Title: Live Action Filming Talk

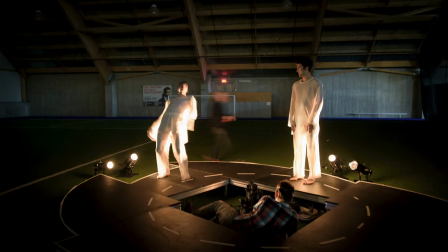3:57 I will start with very simple sequences where I will demonstrate, let's say, words of my visual vocabulary,
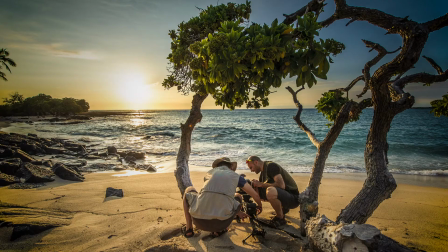4:06 and then I will transition to more complex sequences where I will demonstrate some sort of visual sentences, if you will. Here's the opening scene of Aurōrae in 2014. I really like that sequence because here for the first time we were able to film live action in real time in 4K using a cinema red camera with a fisheye lens. Prior to that, I was limited to, let's say, 1 frame per second using time lapse.
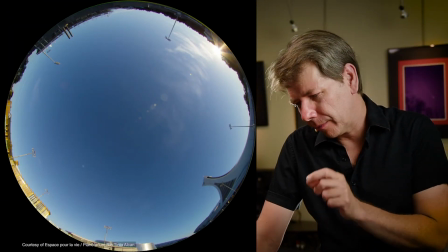4:43 And with this fisheye lens here on the camera, the field of view is slightly lower than 180 degrees.
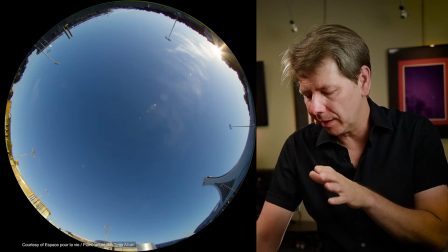4:50 It's probably 177 or so,
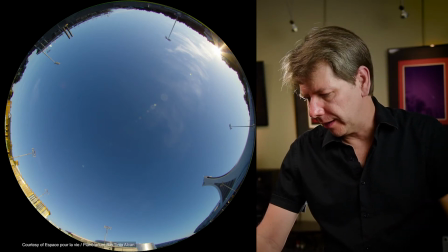4:53 but it's enough to see buildings all around the Dome Master that suggest a urban location.
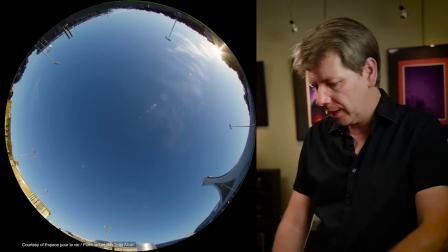5:00 And if you're from Montreal, you can recognize the Olympic Stadium tower.
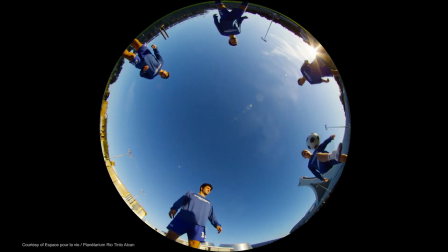5:04 So the camera is not moving here, it's static, but as you can see, the scene is very,
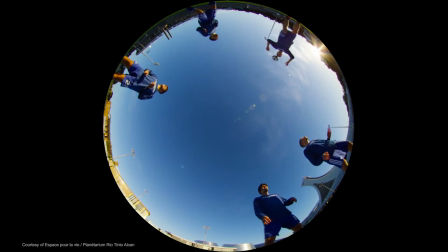5:12 very dynamic, and it gave a very strong opening to the film, and the audience really enjoyed that sequence.
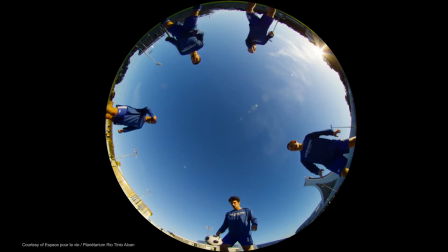5:19 The film is about Northern Lights, and according to an old legend,
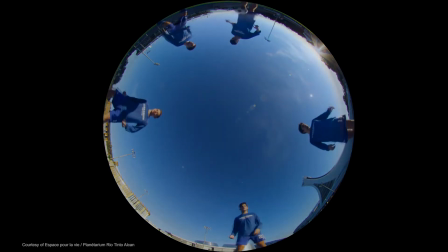5:23 Northern Lights are a manifestation of our ancestors playing ball in the sky.
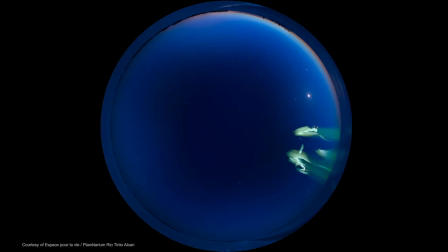5:29 So this is exactly what we see here, and by using young and modern football player like this,
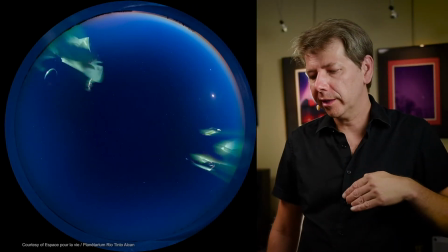5:35 we were able to engage the audience into the story. So it's not mythological stories that belongs to someone else anymore.
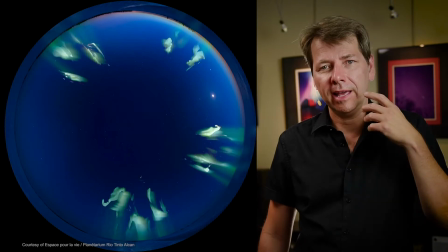5:44 It's something contemporary, it's something urban, and something you can identify yourself to. We have now the Place d'Armes scene from the film Tempo, a film about time in the solar system and in the universe.
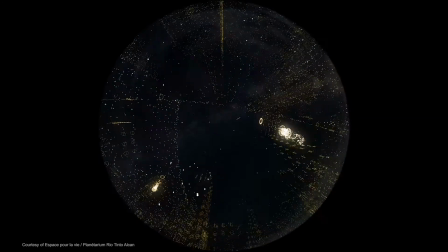6:05 The scene opens with a 3D sequence from a LiDAR scan obtained in downtown Montreal,
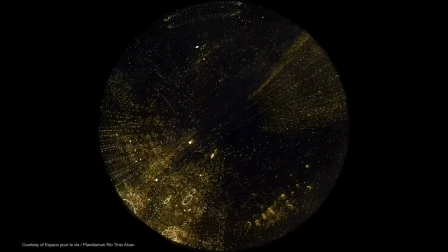6:14 so some sort of elaborate live action filming, if you will.
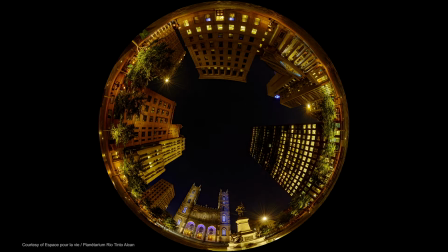6:23 So this sequence is very complex.
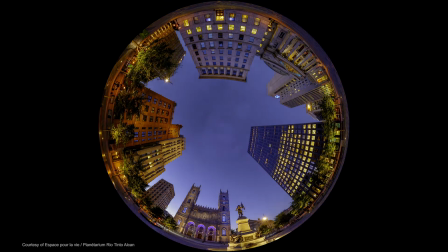6:26 It starts at sunrise, it stops at after sunset, and the camera was there for the whole day.
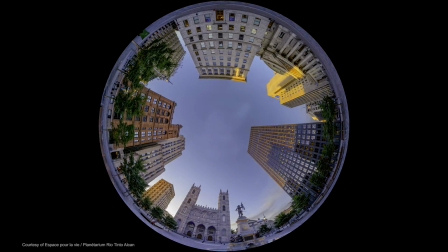6:34 There was a lot of people downtown Montreal around the camera, so we had a big crew.
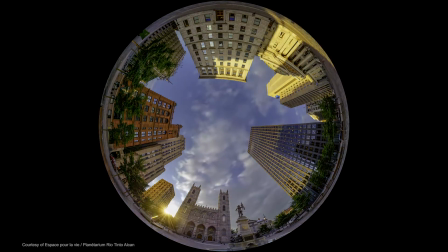6:40 But what I want to show you here is the field of view of the sequence.
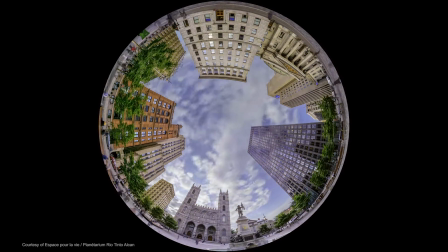6:46 After making some tests in the dome, we realized that in order to tell the story,
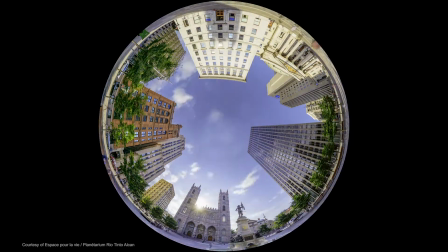6:53 to see the passage of time downtown Montreal,
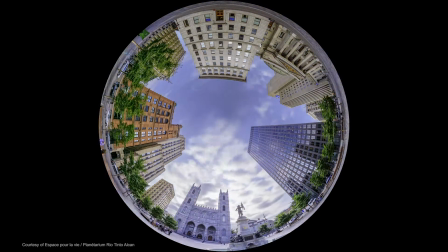6:56 to see people doing their business in the Place d'Armes, we needed to see below the horizon.
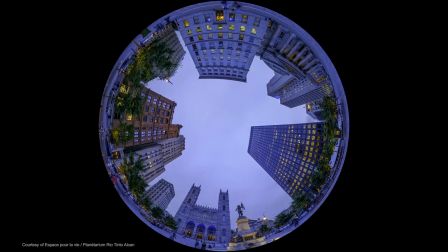7:02 And we discovered that the perfect field of view for that kind of shot was 207 degrees.
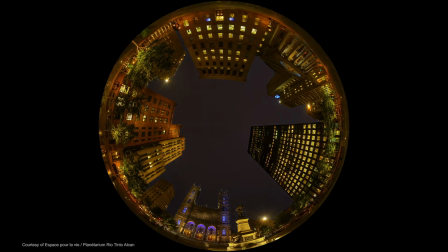7:09 And this is a very important finding, because after that, the 207 degrees became my standard shot.
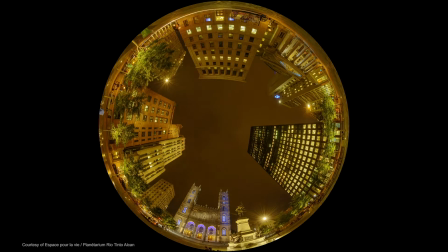7:17 So it's very rare now that I will film at 180 degrees.
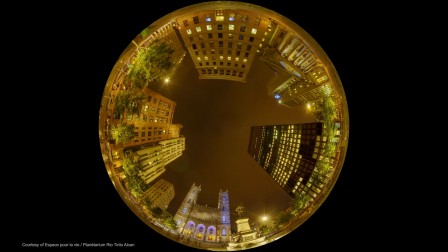7:21 I prefer to see slightly below the horizon to give some context to the film.
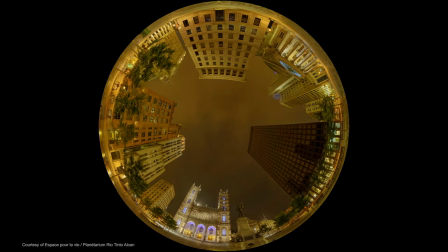7:28 So you see now that the city will, the light pollution in the city will disappear,
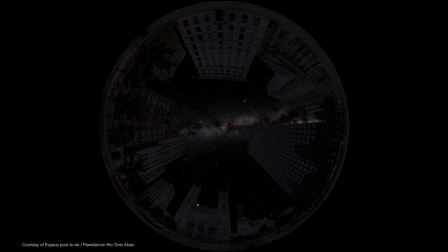7:35 and we see the stars of our ancestors and so on. My next example is from a film about Pluto, directed by Maxime Pivin-Lapointe at the Montreal's Planetarium. And for this one, I was the director of photography, and I wanted to play more with this idea of changing the field of view of my immersive camera. And I was inspired by the traditional cinema shot scale, where by changing the field of view of the lens, you completely change the way you tell your visual story.
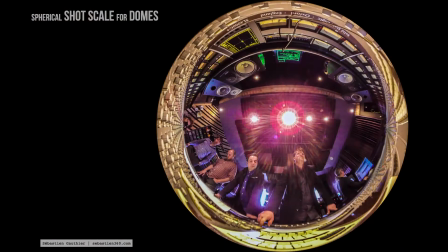8:16 So I started to elaborate what I call a spherical shot scale,
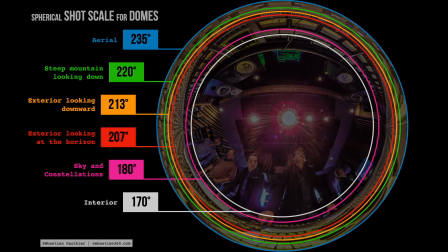8:21 where I have different field of view from quite narrow to very, very wide.
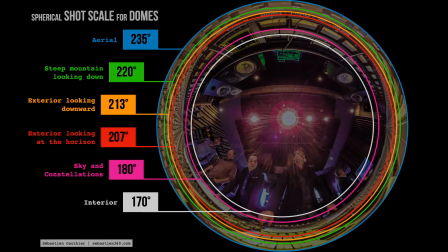8:27 So I won't go to much details, but as you can see, you have 235 degree shot, 213. My shot from Place d'Armes at 207 is very important at that shot scale. So I won't go into much detail, but I'll show you an example from the movie. In this next sequence, you will see the context in which Clyde Tombaugh discovered Pluto in 1930. And it's a series of establishing shots that are using the spherical shot scale. So the sequence starts in the desert of Arizona. And to be sure that the audience understand that we are in the desert, in somehow a harsh environment, I decided to film it at 213 degrees.
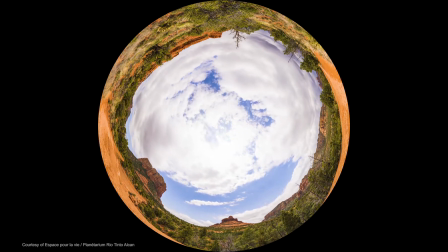9:13 So this way, the rocks, the cactus, the plants are using a lot of space in the dome.
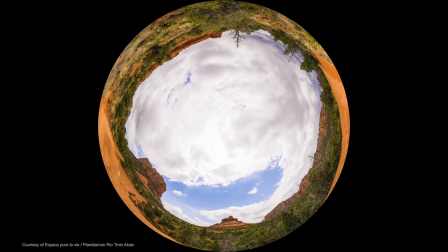9:21 So you clearly feel that you are in the desert.
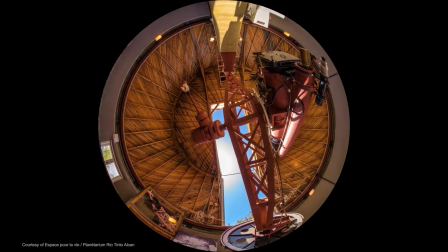9:24 On the contrary, for this shot, the lower part of the location is not relevant to the story.
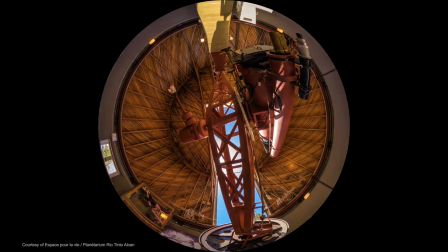9:33 So you don't need to see the floor to understand that you are in an observatory and
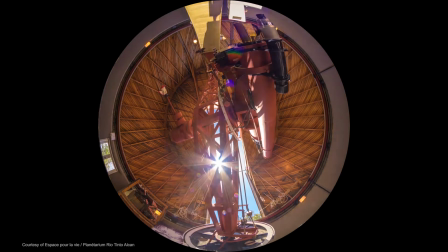9:39 that you are looking at the telescope that was used by Tombaugh to discover Pluto.
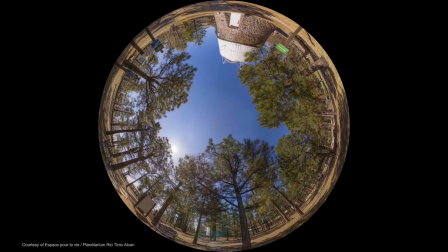9:48 Now we're back outside of the observatory, and in this scene, the terrain is playing a part of the story.
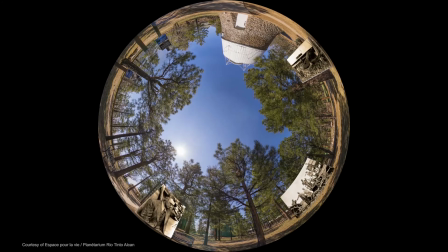10:00 So I shot it at the infamous 207 degrees, the same field of view that we use at Place d'Armes.
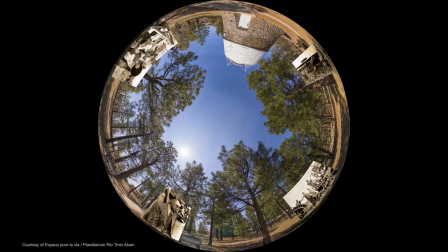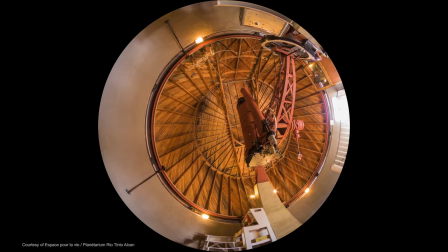10:13 Back inside the observatory, this is 170 degrees again.
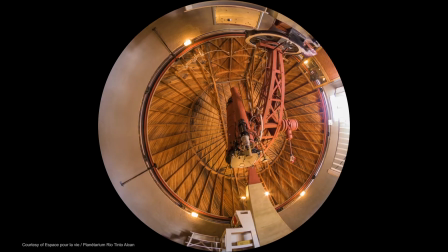10:20 I discovered that when I film inside a small building like this one,
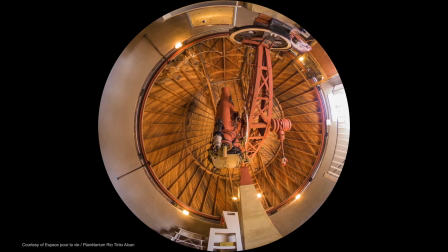10:25 170 degrees is often the best field of view.
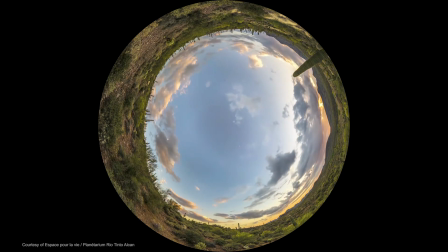10:32 We're back in the desert. Here we want to establish the arriving of the night sky.
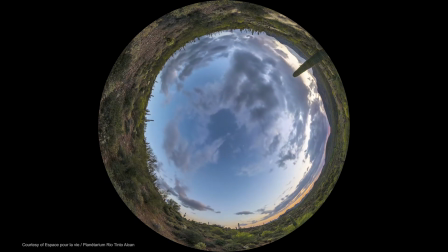10:40 To be sure that we know that we are in the desert, again, I choose 213 degrees.
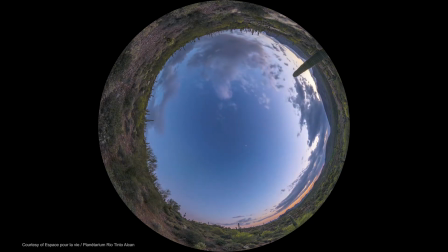10:45 But now I've included a silhouette of a cactus in the shot.
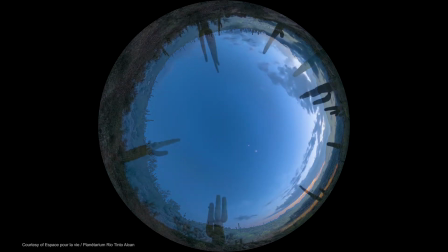10:50 And that silhouette will help me to do the transition to this
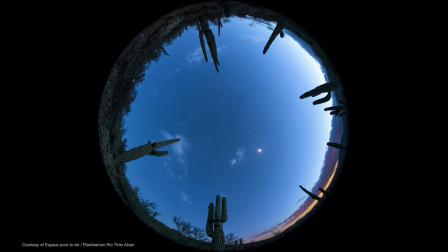10:55 180 degree shot where the desert is now is not very prominent in the shot.
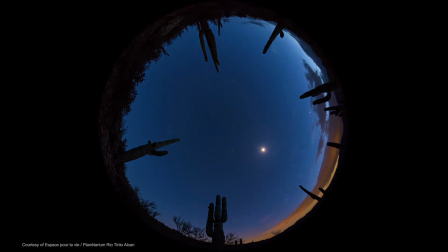11:01 But because I still have a silhouette, I know that first, I'm still at the same place,
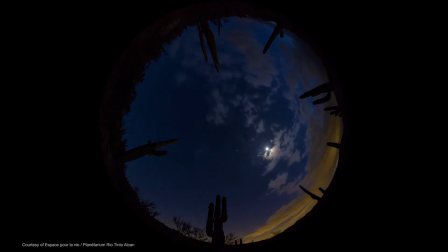11:07 I'm still in the desert, and now because I'm at 180 degrees, I can show constellations and stars, and everything will look traditional in the dome. The last example in this series is from the film EXO, a film about the search for life in the universe. When we wrote this film, Loïc Quesnel and I, we really wanted to make a feel-good movie. We wanted to celebrate life on Earth. And as the director and cinematographer, or DOP, I tried to put everything I knew in terms of immersive visual language and also to innovate in the storyboarding process to make sure to have the most dynamic film as possible, visually speaking. So I'll show you some example of this.